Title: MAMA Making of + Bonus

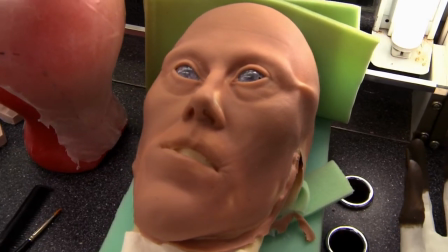normally when you have a prosthetic like this, you pre-paint it.
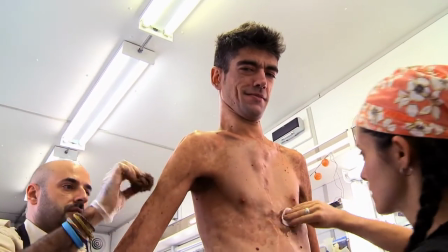But in this case, we try it and I don't know why it doesn't work,
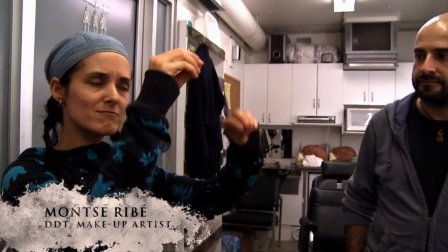because it's like a kind of messy makeup, no, with a lot of colors.
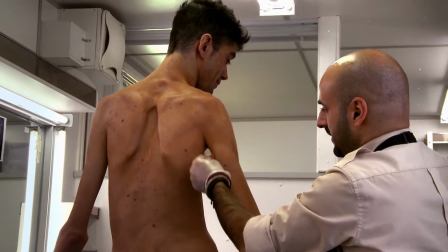We have to make it like in layers. We cannot put all the colors on top.
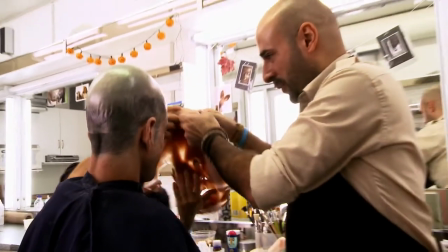And it's what it takes time. We approached DDT for the prosthetic effects because I trust them completely,
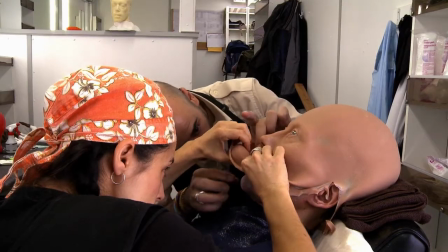from Devil's Backbone, Pan's Labyrinth, Hellboy, and so forth. And we knew they were going to be able to interpret Andy's ideas for Mama.
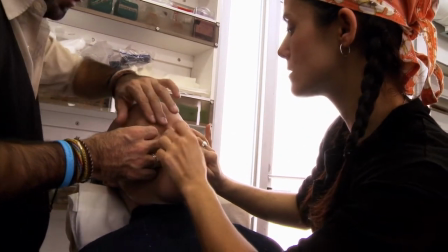DDT were great because they really made a beautiful translation from my 2D
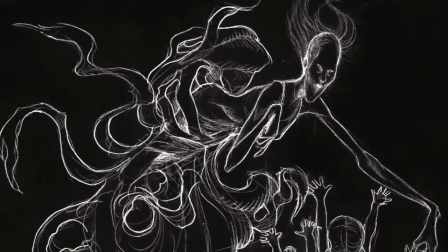sketches to a real sculpture. We didn't want any seam.
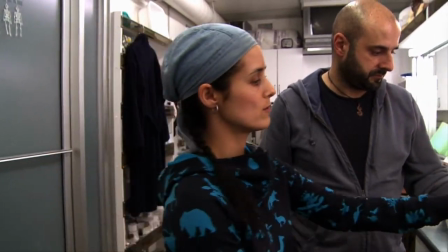So normally you make a mold like with different parts, like a puzzle.
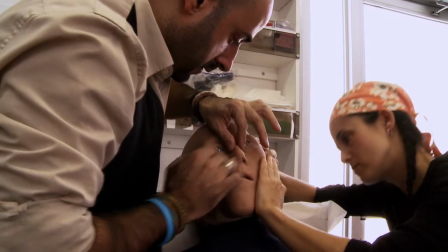From this, we go from center outside, and then we end with the back.
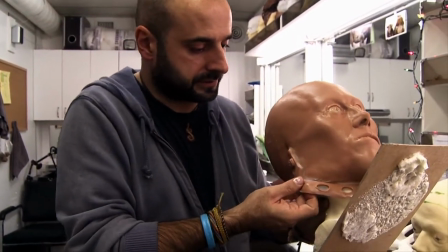It's quite difficult, and then you have the edges that also, you know, I mean, you have very good edges,
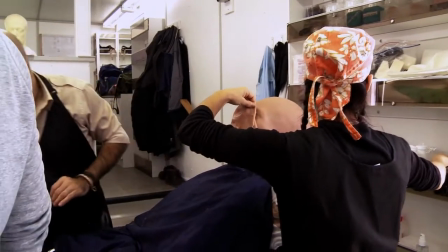so you want to keep it and you want to glue it, and this is what it really takes longer
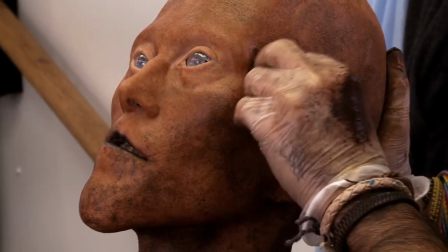to do, because it's like a clock kind of work.
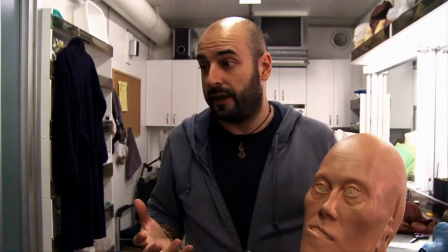You have to be very meticulous, and we get really tense when we do that.
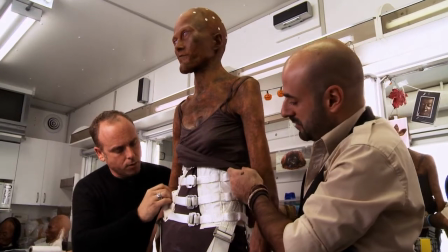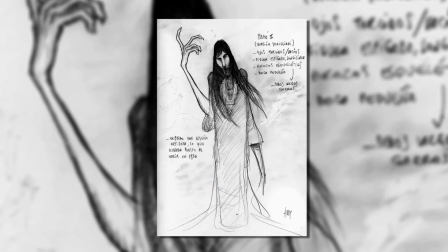Andy always saw Mama as a Modigliani painting left to rot. Andy and I, when we were kids, my mom had a Modigliani print in the house. And Andy was very scared of this print. I found it very scary, and I do find it scary today. You know, those elongated faces and necks and, you know, the twisted eyes and the empty look. I haven't seen anything that any monster in movies that look like a Modigliani.
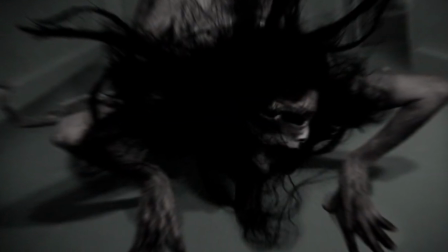So I said, Mama shouldn't look like that, because it scares me, and I'm sure it scares a lot of people. Mama's being played by an actor, Javier Botet, a Spanish actor who's very tall and has terrifying hands.
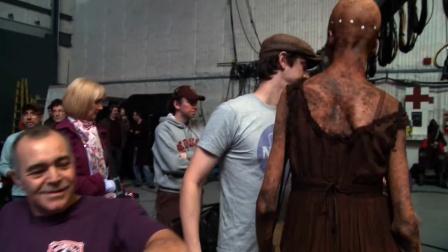He's about 6'8" and kind of thin. They saw Javier walk onto set, and everyone was like, holy shit, this is the real deal. The first time we saw him in makeup, you know, we freaked out. I'd look at him for like 2 seconds and I'd turn back. I kind of didn't really want to show I was interested, but I was kind of freaked out at the same time. After 5 hours of makeup,
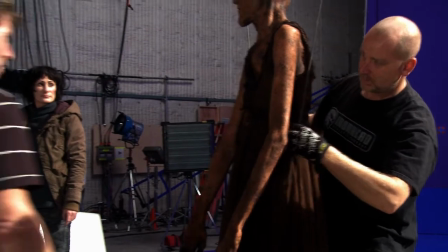he comes to the set and we hang him in and wires and, you know, kick his balls in so many ways. Sometimes that I want to get out the mask, to breathe, to see well, because a lot of time I have very little way to see.
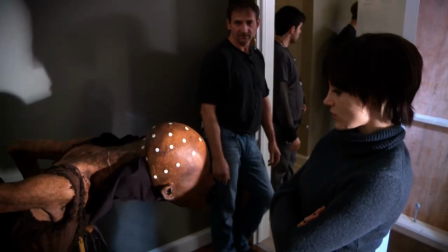Javier is so good with the way he moves his body. He doesn't move like a normal human flesh and blood person would.
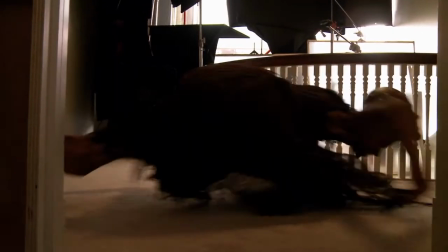What he can create, it really feels like it's from another planet.
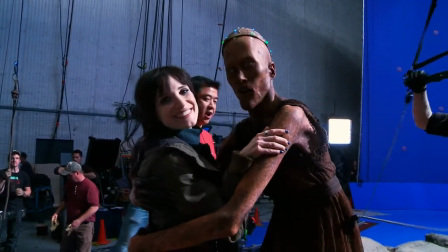Thank you. So we knew we had an actor at the center in prosthetics,
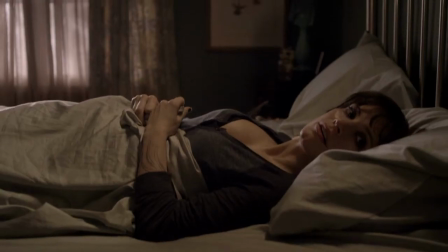and then we added the elements of the hair as a floating entity digitally.
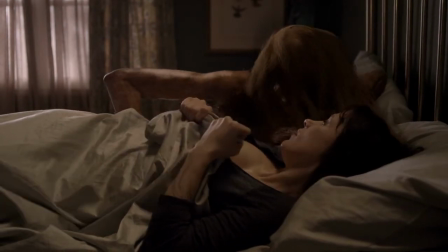And I think the combination is really great. I would never go with just a purely CGI Mama.
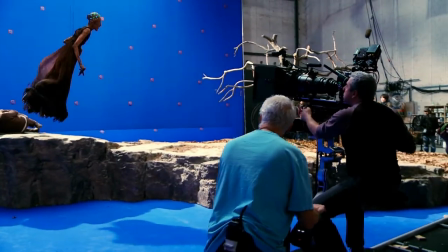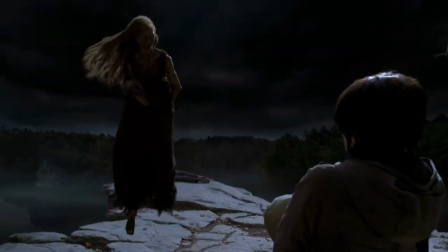They kind of came to us with you know, this creepy Mama character and her hair.
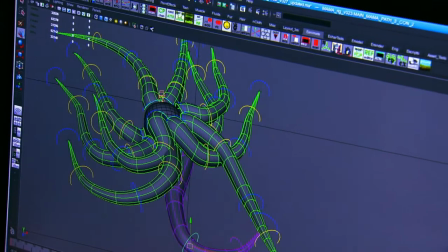It has that kind of surreal feeling. The underwater feeling kind of makes it feel alive, or maybe another creature along with Mama. It has the feeling of hair that is underwater, but the rest of the motion of that character is completely different.
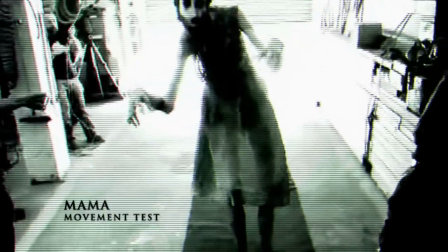Andy was very specific about wanting a jerky, kind of a awkward motion to her.